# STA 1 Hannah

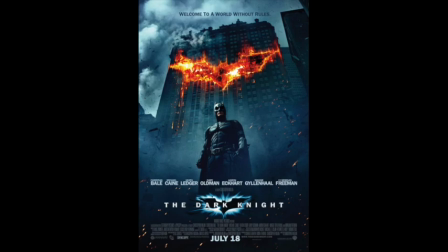The Dark Knight was released in 2008 as Nolan's second film of the Batman series.
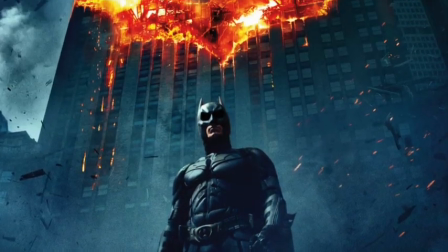The series is based off the DC comics and follows a narrative of good versus evil.
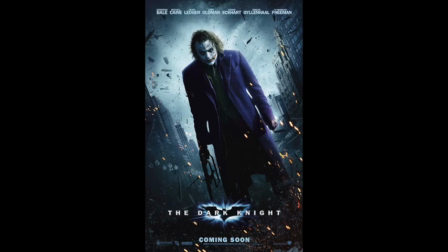However, the character Batman isn't always in the right.
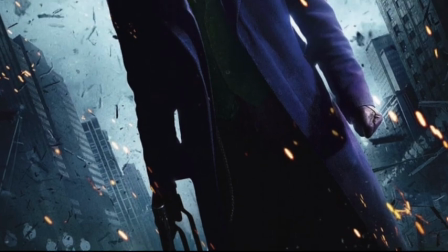In this film, the antagonist is known as the Joker, which is one of the most infamous Batman villains from the comic.
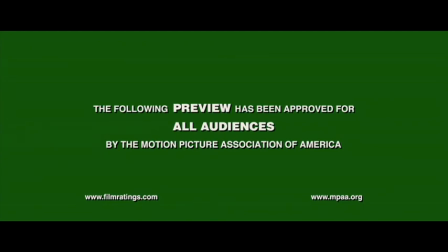The film has multiple subgenres including crime, drama and thriller, but mostly fits the action genre.
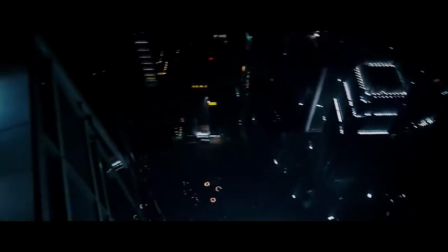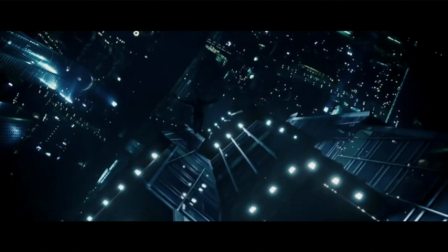The opening montage is a series of camera movements from different angles of a building where the protagonist of the film is stood.
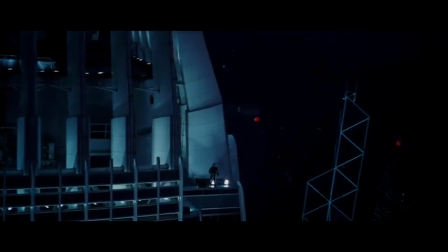Once a camera movement has established the scene, the screen fades to black. This fade to a black screen is coupled with the sting in the dramatic, non-diegetic music which is playing.
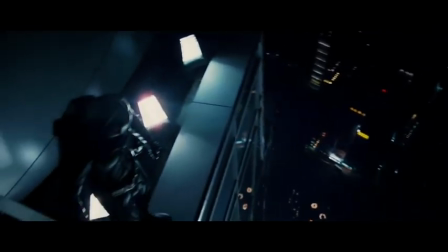The dark, low-key lighting and the positioning of the protagonist at the top of the building couple to further illustrate the action genre of the film.
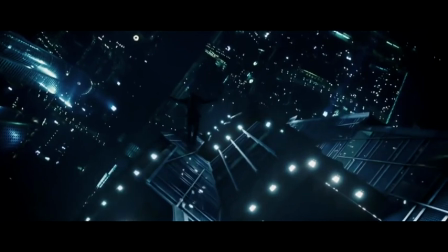Despite not being able to see the face of the protagonist as he is very loosely framed, an over-the-shoulder shot illustrates to the audience that we are on his side.
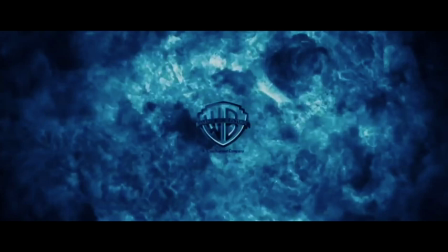Where do we?
As the film institutions appear on the screen, there is a dark tint over the images. This isn't often done in films. The institution labels are often left without any editing.
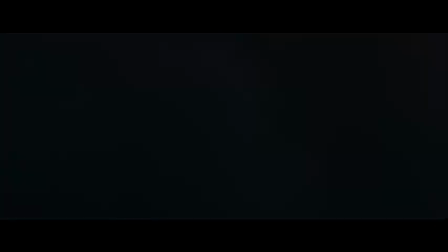Another example of a film series which has a dark effect over the film institutions is the Harry Potter series.
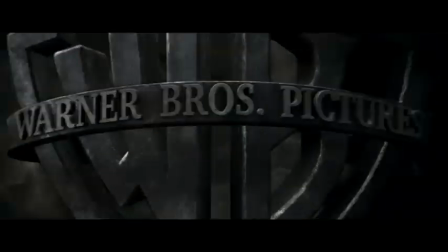As the film series progresses and the nature of the film gets darker, the institution's label continues to get darker.
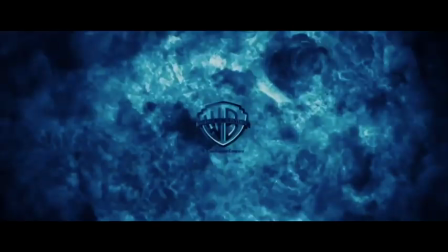Having this dark label on the film institution goes against the conventions of a typical film. This indicates that the film has been recognised to be very dark in nature.
Begin.
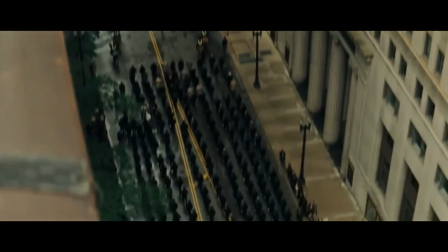A year ago, The lighting in the next shot then becomes a natural high-key lighting as a high-angle crane shot establishes the city.
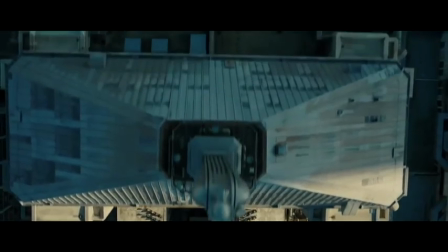This movement is fast-paced and looking down on a large amount of armed officers in a group.
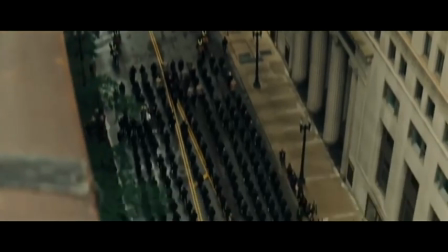This creates a juxtaposition of having a natural warm light, but having a high-angle crane shot makes a group which should seem powerful seem weak, as the camera is looking down on them.
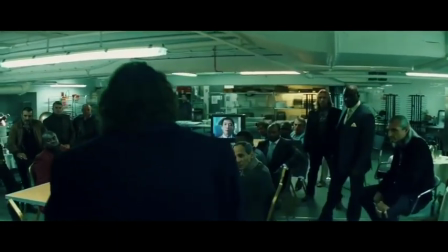In addition, there is then a montage of mid-shots focusing on what the audience assume to be the main characters in the film.
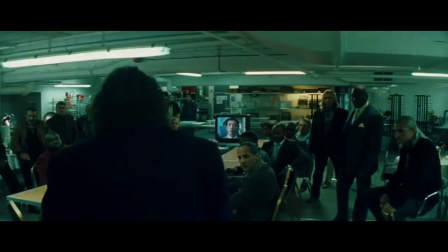This is coupled with a voiceover narrating the plans of the antagonist of the film, the Joker.
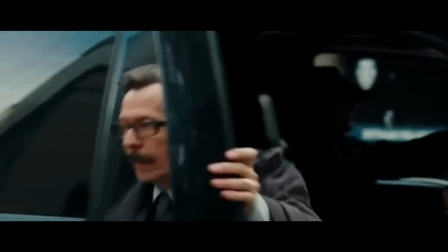Whilst the camera shows the faces of the other characters, the audience are first shown the Joker from a tracking movement coming from behind the Joker. Only seeing the back of this character initially indicates that he has a mysterious and intriguing quality.
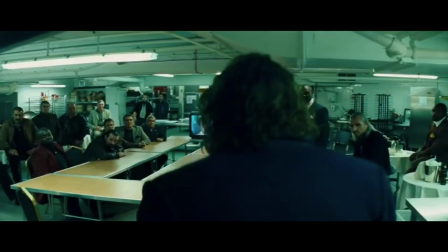It also confirms that this character is the antagonist.
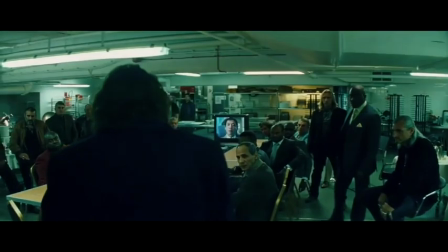Furthermore, it is unconventional for the antagonist of the film to narrate or explain what their plans are directly to the audience.
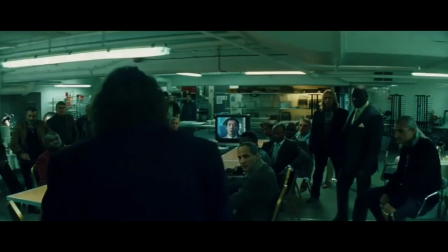This highlights that the Joker subverts the stereotype of being disliked by the audience,
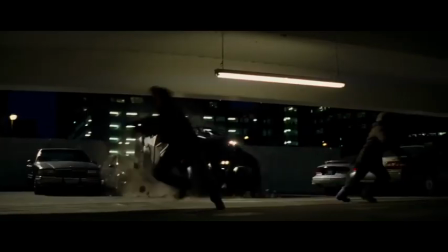but despite being classed as insane, the audience is supposed to like this particular character.
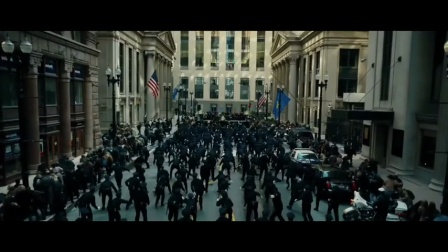Simple. Kill the Batman.
Despite having a dark theme in terms of soundtrack and lighting in the opening section of this trailer,
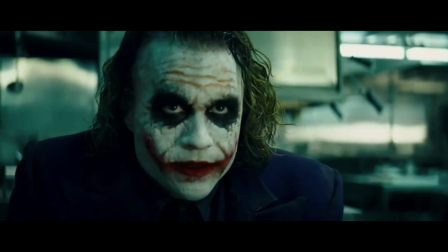the narrative itself remains to be calm and uneventful until the line, Kill the Batman, is delivered.
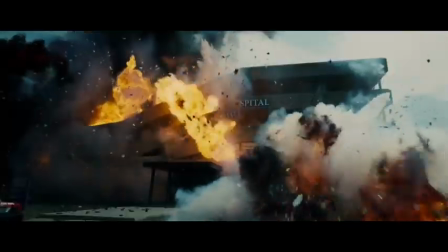On this line, the trailer establishes the dark theme of the film, along with the theme of violence and murder, which is convention of the genre action. Following the line, Kill the Batman, is another shot of the group of armed officers in the city centre.
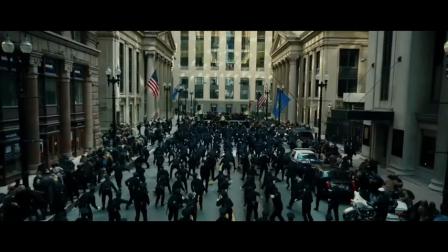The angle which this shot is taken from is still high, but not as high as it was initially.
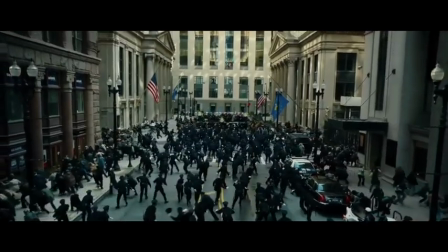The characters in this scene are frantically running, which is coupled with a faint sound of diegetic screaming.
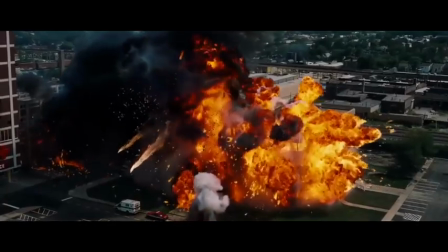However, the screaming is overpowered by an asynchronous cackle from the Joker.
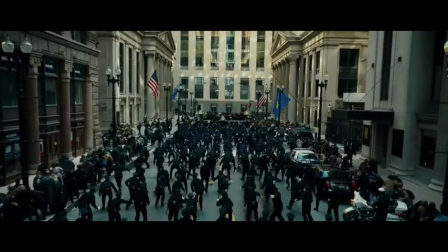Within the wide, high-angle shot, American flags can be seen to be hanging from the surrounding buildings. The use of this prop coupled with the high-angle shot and frantic behaviour of the civilians in this scene imply that there's a threat to the country. This is conventional of a typical action narrative.
Here's my card.
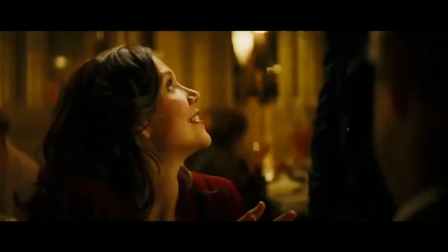Bruce, this is Harvey Dent. Rachel's told me everything about you.